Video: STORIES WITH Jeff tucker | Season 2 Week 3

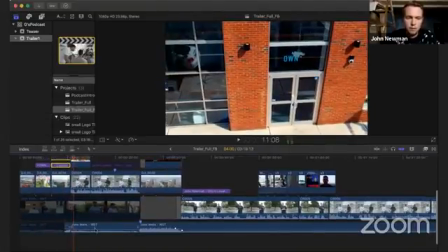504s
So then, yeah, what we have then after that,
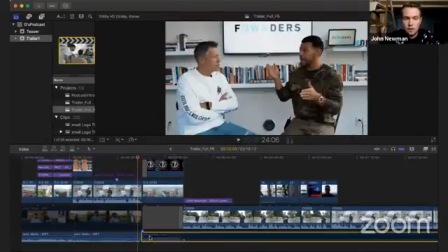507s
obviously going into the rest of the video here is, you know, just establishing what this is.
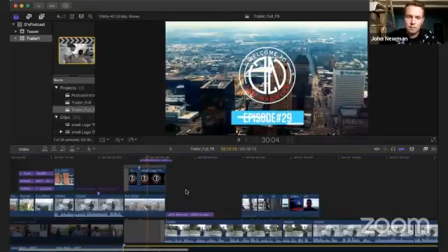514s
It's for John's podcast and the episode number. And then what we did pre-production,
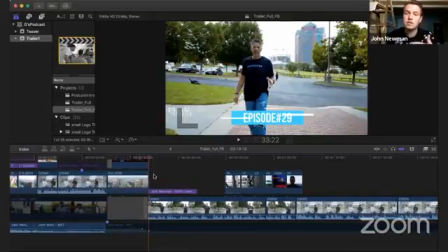522s
after we shot this and before I decided to edit this, John and I went and we filmed a intro for this. So something that we were inspired by Gerard's Leaders Create Leaders series, which I would definitely check out on YouTube. We decided that we wanted to do something very similar to that just because it was pure inspiration for a video like this. And I like to just get inspired by videos. I don't copy other people, and I hate that a lot of people think it's easy to just copy somebody, and it is, but it's good to be inspired by people, not copying them. So this is pure inspiration from people like Digital Jeff and the guys who help Gerard and his team create incredible content in the Leaders Create Leaders series. So Gerard usually starts it with something like this, and we wanted to do something along those lines as well. Oh, hold on. So anyway, I'm having some technical difficulties here. Here we go.
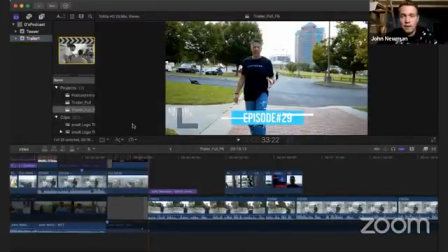587s
Okay, hopefully you can see that. So yeah, so anyway, what we have here is, there we go.
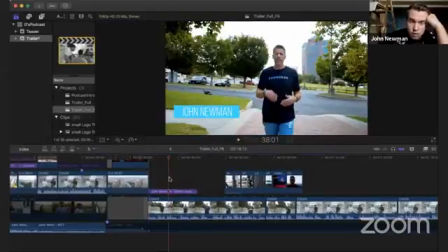596s
What we have here is just the intro, right, of John going and
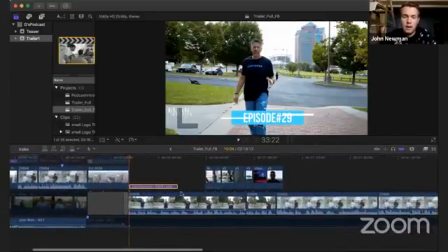602s
explaining what this episode is about and just giving in more context to the viewer on who Gerard is, especially for those people who may not even know who he is. We filmed just a little something, and you can watch the whole thing.
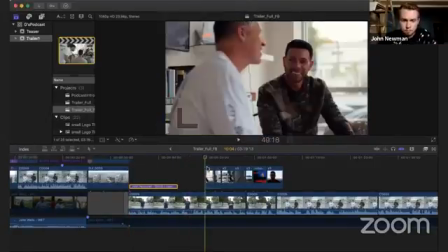615s
Again, the link is in my description. But it's just him giving context to that video.
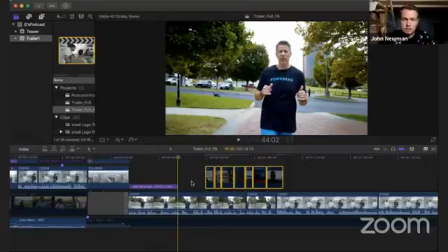621s
And personally, I hate just sitting there watching somebody just talk for, as all of you are listening to me sit here and talk. I don't hate, it just makes a video flow a little bit easier when you have other
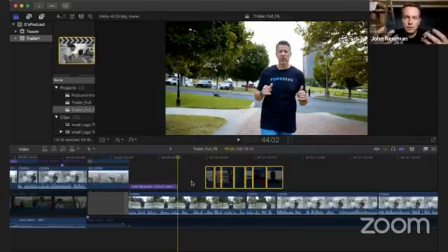635s
context of what to look at and visual aids to see something else rather than someone just talking.
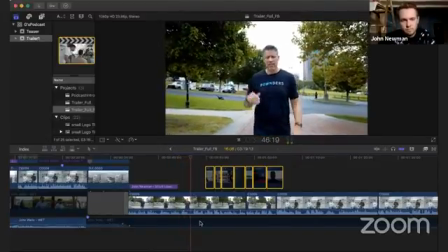641s But the world that we live in. This episode of Welcome to the Machine Live features.
So that could get daunting after a while of like 20, 30 seconds. And then it's like, oh, there's a whole nother minute of him just doing that.
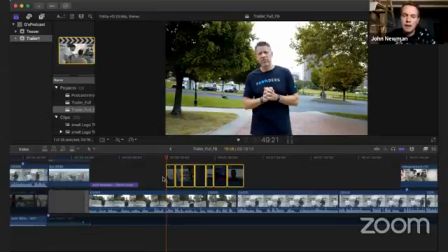654s
So what I like to do is cut that up and then add some footage.
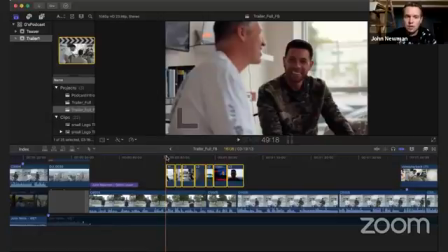658s
So as you can see here, I have all of this B-roll footage that we took and also some footage of Gerard's videos that I took off of YouTube. So as John's talking, I'll mute him just for the sake of it.
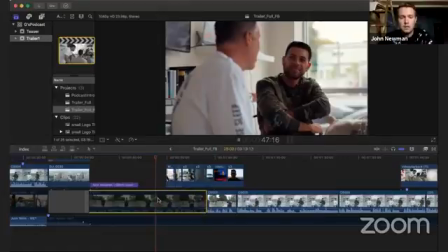669s
You see here, he's talking.
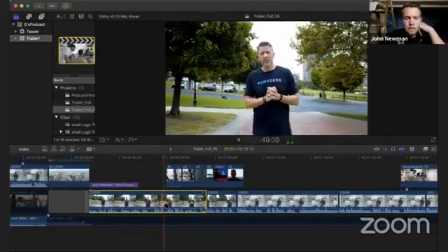674s This episode of Welcome to the Machine Live.
And then it goes right into here as he keeps talking.
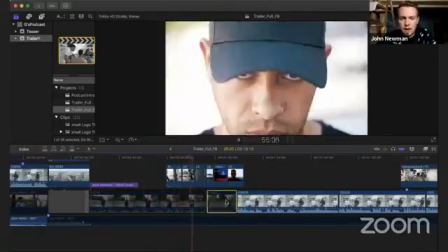679s
It's muted right now. But, you know, just showing some clips that give a little bit more context of who Gerard is and
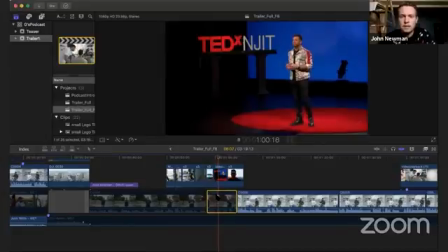685s
what he does and just some little things that are better visually to capture the moment.
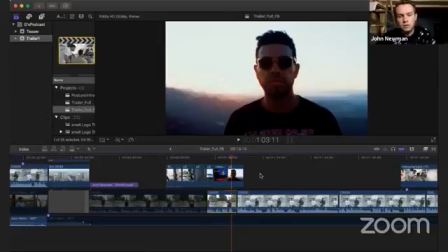690s
And then right from there, I get right into the actual interview of just some of those clips.
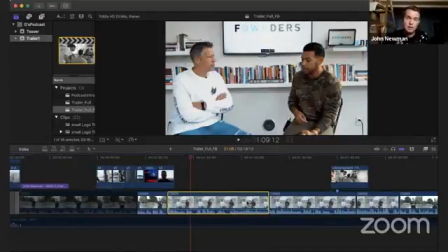697s
Gerard had a ton of really great stories, and I'd highly suggest listening to the whole podcast as well, which if you click on the YouTube, you'll find the link for that too.
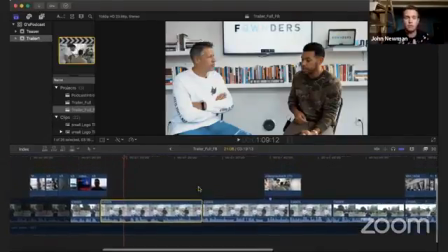706s
He has some awesome stories. So finding those stories, I mean, I narrowed it down to what? 1, 2, 3, 4, maybe 5 clips. I mean, 5 clips of an hour and a half of footage, it wasn't that easy.
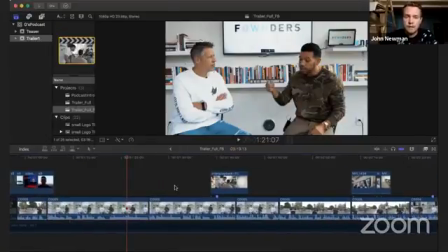719s
So it took a lot of time. So I found the best ones for this video.
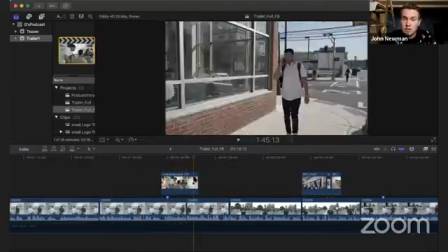725s
You know, just like him explaining a little bit more of himself, throwing in some extra B-roll to keep it going a little bit faster and smoother.
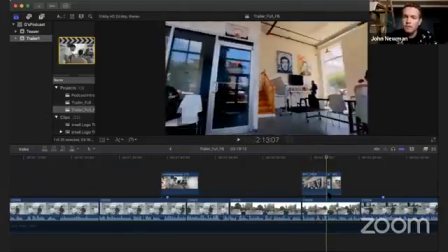733s
More of John's kind of intro to who he is and a little bit of what he has going on, some extra B-roll of the place founders that
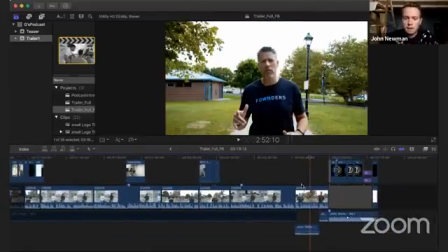742s
Gerard works out of, and then just sort of wrapping the video up in the best way of kind of just a good call to action,
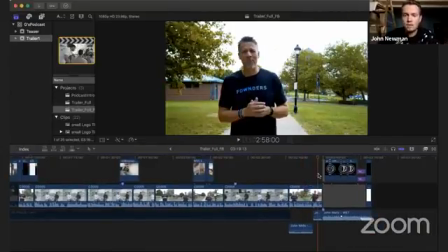750s
right?